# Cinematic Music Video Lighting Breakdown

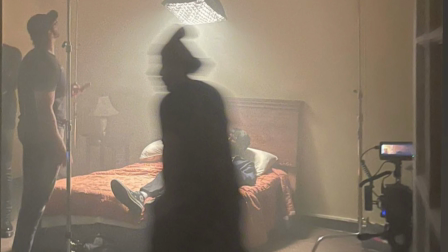(4:09)
So we had 2 supports. Second day, we were like, okay, we didn't really like that, slowed us down so much, and we could easily get the same effect with just 1 gobo arm. So we just double bagged 1 C-stand and then kind of had it like this. Instead of having 2 C-stands, we just had 1, and it ended up working. And because we did that, it allowed us to be able to pivot the light stand kind of like this while keeping the light in the center. So the reason that we did that is because, for example, if the camera was like to the left of the bed and we were shooting to the right, we would be able to see the C-stand if we had the original setup. But with the new setup, we could just pivot the C-stand to the left side of the bed, being on the same side as the camera, and you would never know that there was a C-stand out of frame.
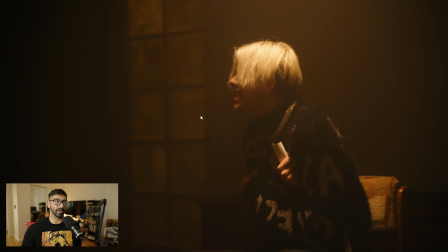(4:52)
So that's what we ended up doing, and for a lot of these shots, it's basically the setup that we have. Now this setup also has another light going on in the back.
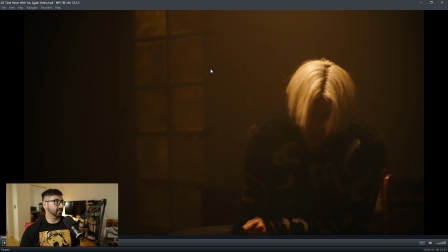(4:59)
We had another 60X firing this way.
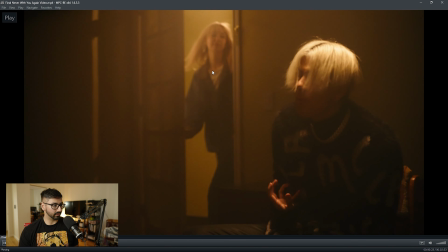(5:02)
This one didn't have any softness on it whatsoever because I wanted a little bit of a harder light coming in so we get some rays.
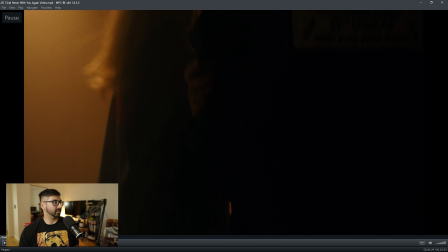(5:09)
We do have fog in the air. You can barely see it, so we kind of did all that for nothing, but you can barely see.
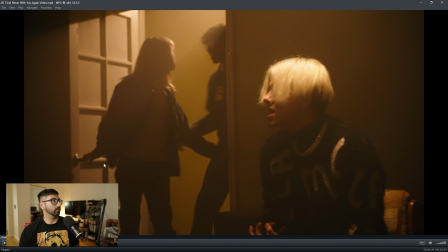(5:13)
There's like a little bit of light rays, and there's like a sharper kind of light coming in, and that was because we had no modifiers. We had no modifiers on that second 60X, but I mean, it like worked out. And the main reason we were really trying to control all of these lights is because you can see here,
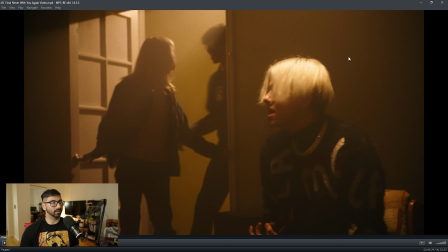(5:29)
the walls of this studio are like this kind of yellow color, which isn't like the most attractive color. It's kind of like a mustard green yellow, which is just like not really what we were trying to go for.
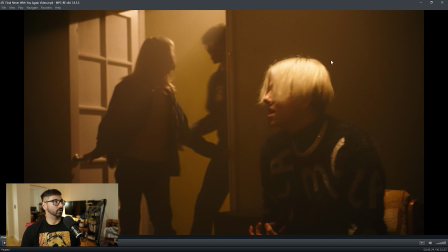(5:42)
So we're trying not to illuminate the walls as much as we could. And we did that through using the grid and softbox.
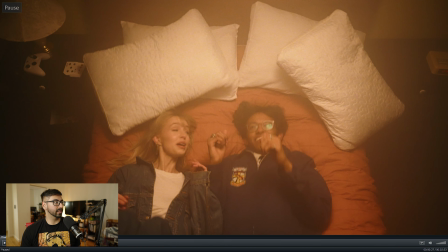(5:50)
This shot was really cool, and then it led into this shot, and you can almost see, actually I had to crop it, and you can actually see it in this frame right here.
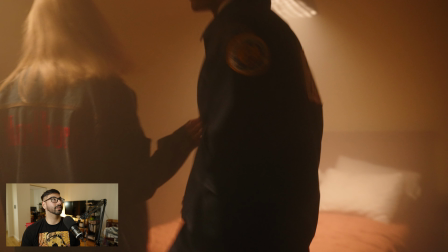(5:57)
You can see the edge of the softbox right up here. But yeah, this setup, you can kind of just see the setup that we're using.
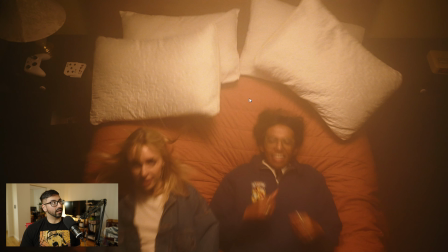(6:08)
We had the light kind of in different positions among the bed throughout the entire video, but basically we just had that one light set up for all of these shots.
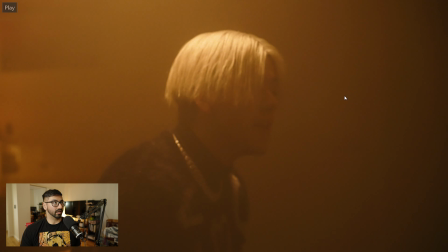(6:15)
So I'm just gonna let it run until we had a different setup.
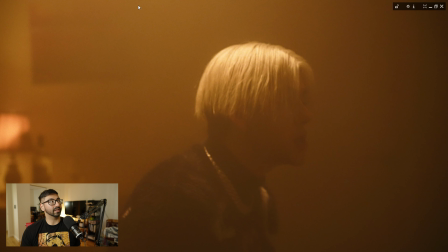(6:17)
For this setup, you can see the MC over here was replacing the lamp, and then we had another softbox over him on this setup.
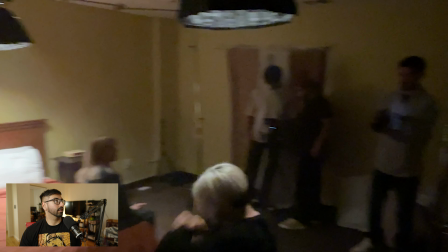(6:27)
Man, I am just not good at explaining things, am I?
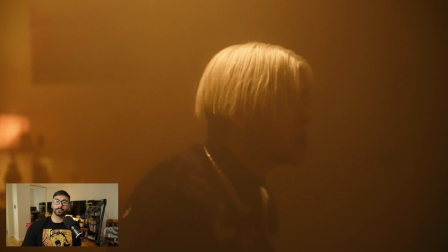(6:31)
We had two softboxes running and two C-stands running, and we kind of alternated.
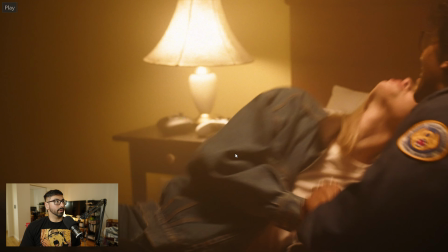(6:37)
There was only a few shots that we actually needed both running at the same time. Otherwise, we just used the same softbox and just moved it while we were shooting.
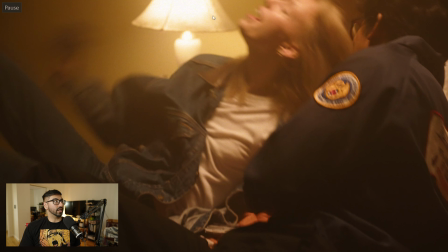(6:44)
But yeah, you can see right here, this is replaced with an MC.
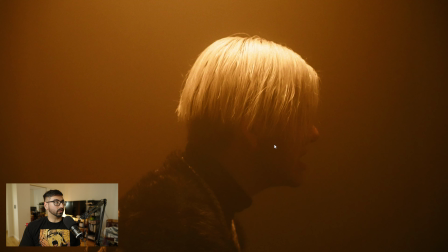(6:48)
Again, what we should have done was bounced a little bit of light back into him just to kind of fill out the frame a little bit,
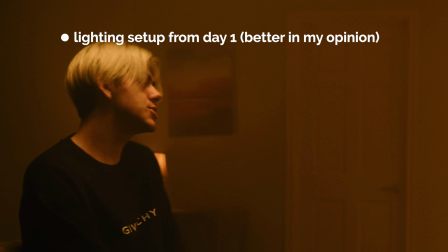(6:56)
but you know, what can you really do?
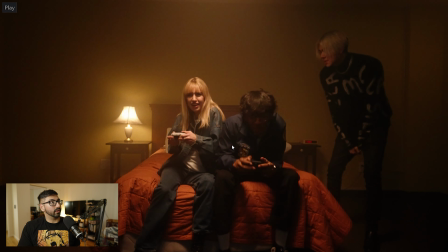(6:58)
And one challenge, okay, this was a cool shot, but one challenge with this was over here when we were lighting this setup, we were starting to get a lot of shadows on this wall over here because the room isn't that big. So we were trying to find a way to still be able to illuminate them enough without it casting shadows.
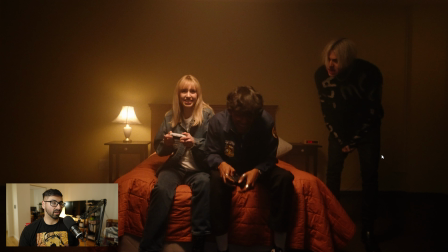(7:17)
And what we ended up doing was we just took the light in the softbox and we just bounced it onto the ceiling and had it come back down. So it was a lot more diffused, and it worked, but it was,
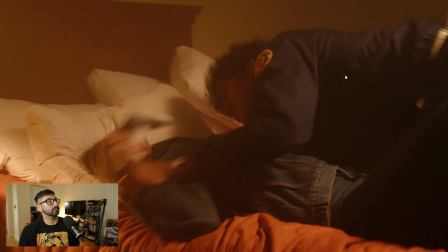(7:30)
you know, not as easy as we thought it was going to be. But that was a really cool shot. These are also really cool shots.
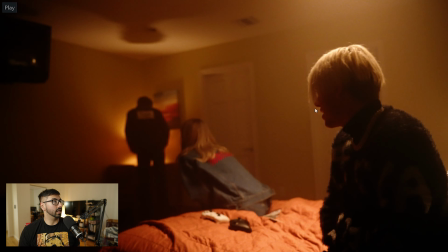(7:38)
Right here, you can see the MC just replacing it. And basically for like all of these, again, MC over here,
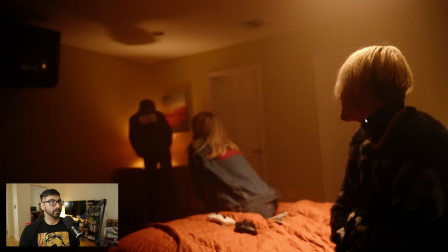(7:45)
and then the C-stand is just off frame to the right, and then there's a top down on him, but making sure it would just still illuminate her. But you kind of get a sense of how small this room is. Like I'm way in the other side of the corner, and I'm shooting like at a 50 mil on this, and it's, you know, it's a little tight in here.
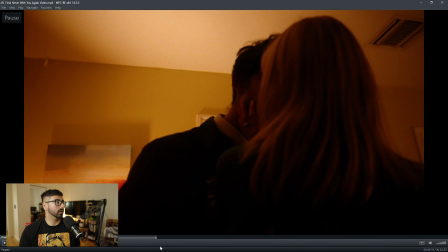(8:07)
And then we're gonna skip until the end.
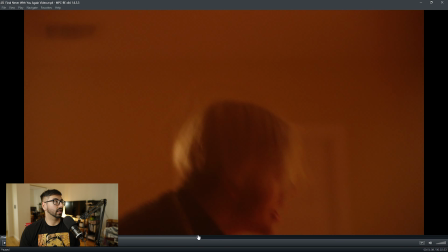(8:11)
So a lot of these shots are kind of all the same.